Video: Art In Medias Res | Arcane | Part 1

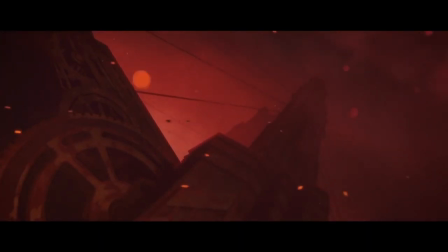The skies are ablaze. Ashes and embers suffocate the air.
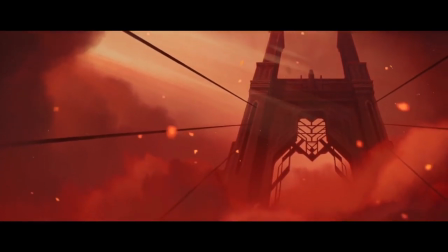The flames of hatred have left behind a hellscape on earth.
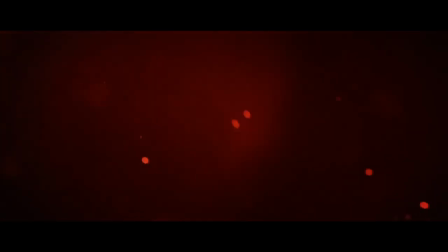Imposing figures march through the haunting scene, enacting their evil, turning into monsters, nightmares.
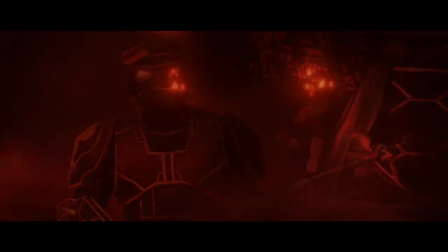Echoes of senseless violence assault all the senses.
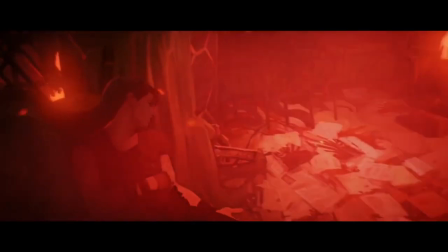And in the middle of this aftermath of madness are a pair of sisters.
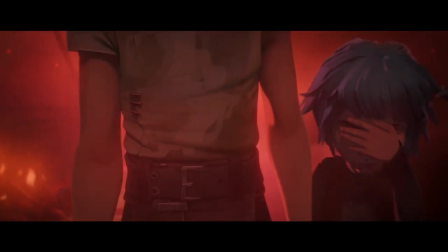The older one guides the little one as she shambles along,
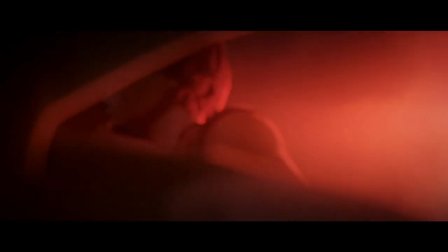shielding herself from the horrors, while they search for the rest of their family with waning hope.
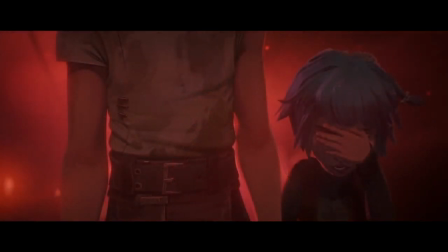The melancholy is elevated with the diegetic music, the song of the little one.
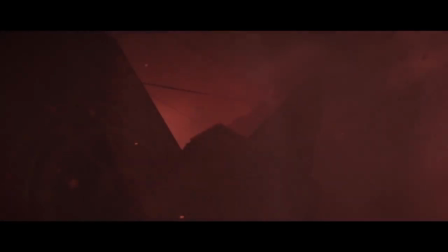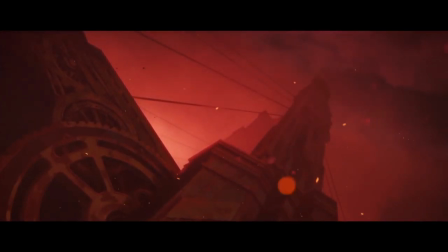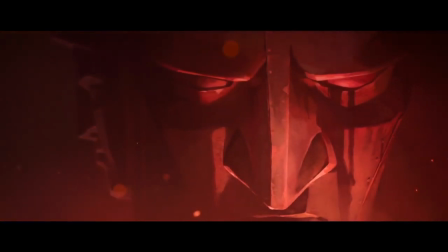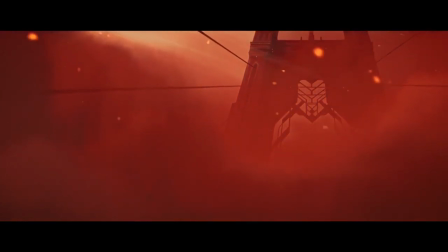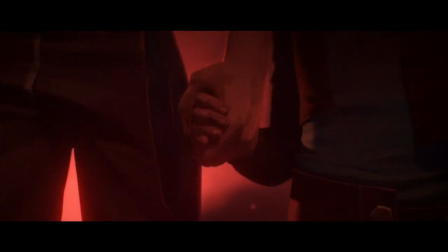Dear friend, across the river, my hands are cold and bare. Dear friend, across the river, I'll take what you can spare.
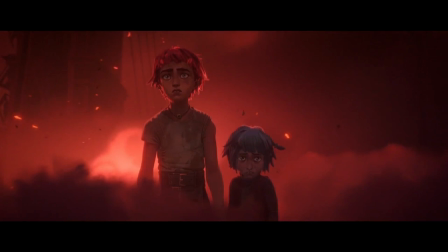I ask of you a penny, my fortune it will be. I ask you without envy, we raise no mighty towers.
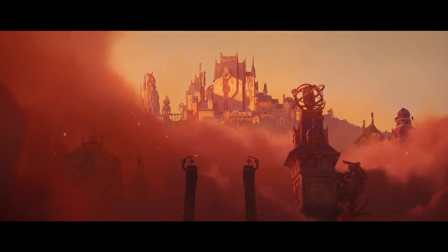Our homes are built of stone, so come across the river and find the world below.
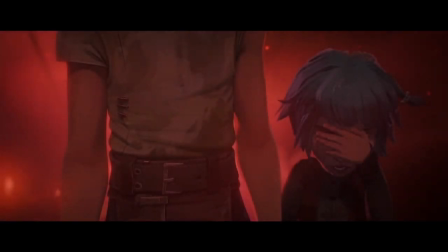The innocent plea in the lyrics is instantly understandable and filled with grief. The idea of escaping the reality around you by reciting a folk song,
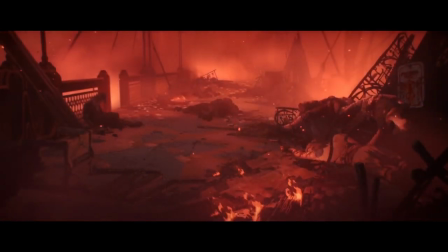possibly something sang to you by your own parents, is heart-wrenching when contrasted with the events on screen.
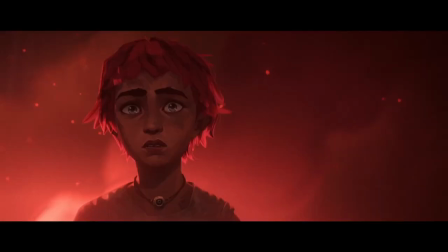It's a powerful way to start things off.
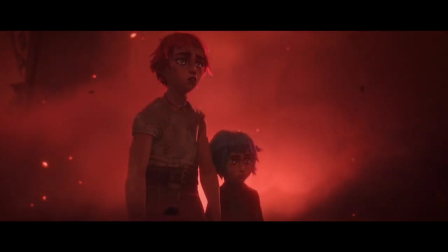And by the end of the show, this song will recontextualize and tie perfectly to the larger ideas of the story,
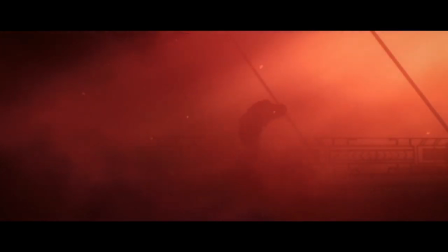all in due time. The sisters come across a grizzled warrior, still engaged in combat. They ask him about their parents, and with heavy heart, the man points them to the horrific reality.
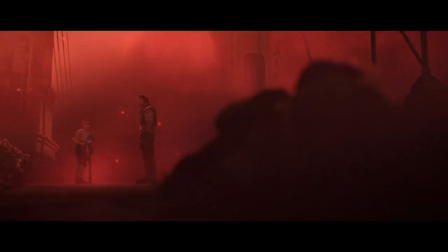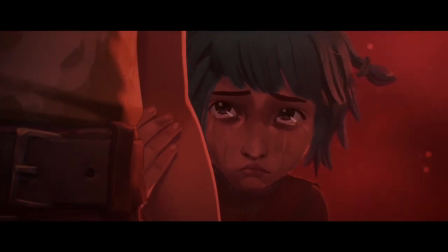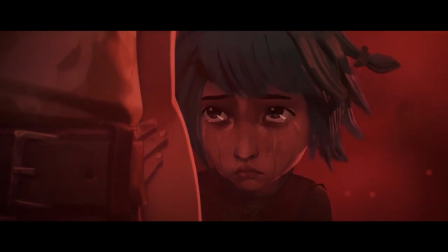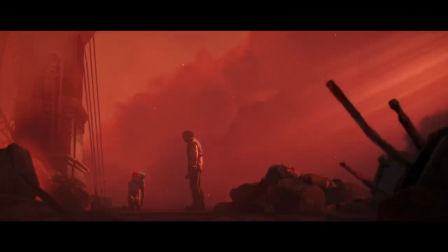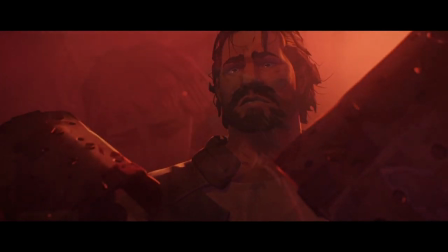Every action has a consequence, and no one can escape reality, no matter how cruel.
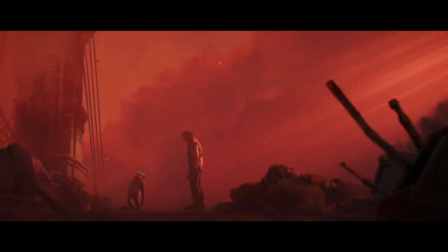This warrior is forced face to face with the result of his actions. Though not directly responsible, he was part of this.
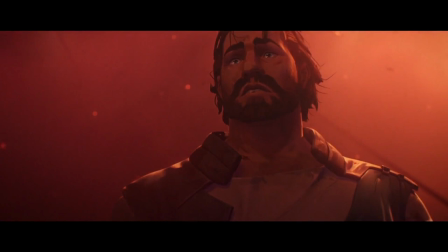His desires, his deeds, his hubris helped the course of fate reach this outcome.
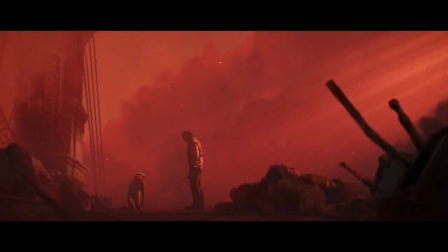These girls are left with nothing but each other, lost and helpless.
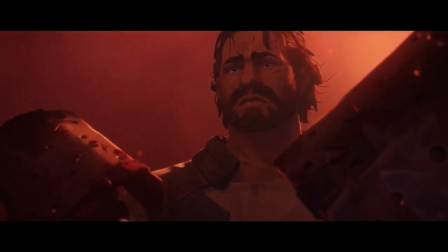Faced with the reality, the man does the only thing he can. He lays down his arms and takes the girls to safety.
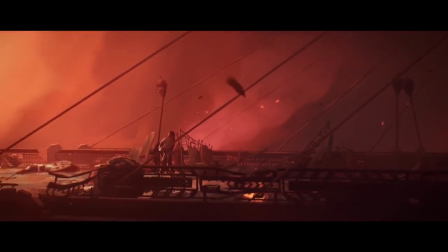For there is no point in fighting if you got nothing left to protect.
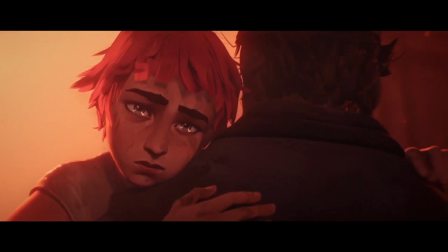Out of the ashes of this chaos, something better begins to bloom. Love, responsibility, the desire for peace.
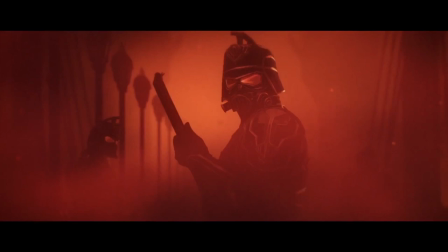And yet, as the fires of conflict fade, a fresh ember of hatred is also ignited.
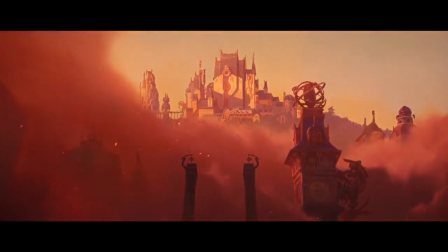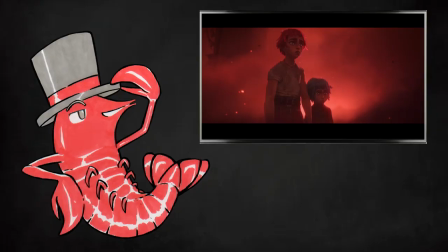What an excellent way to begin your story!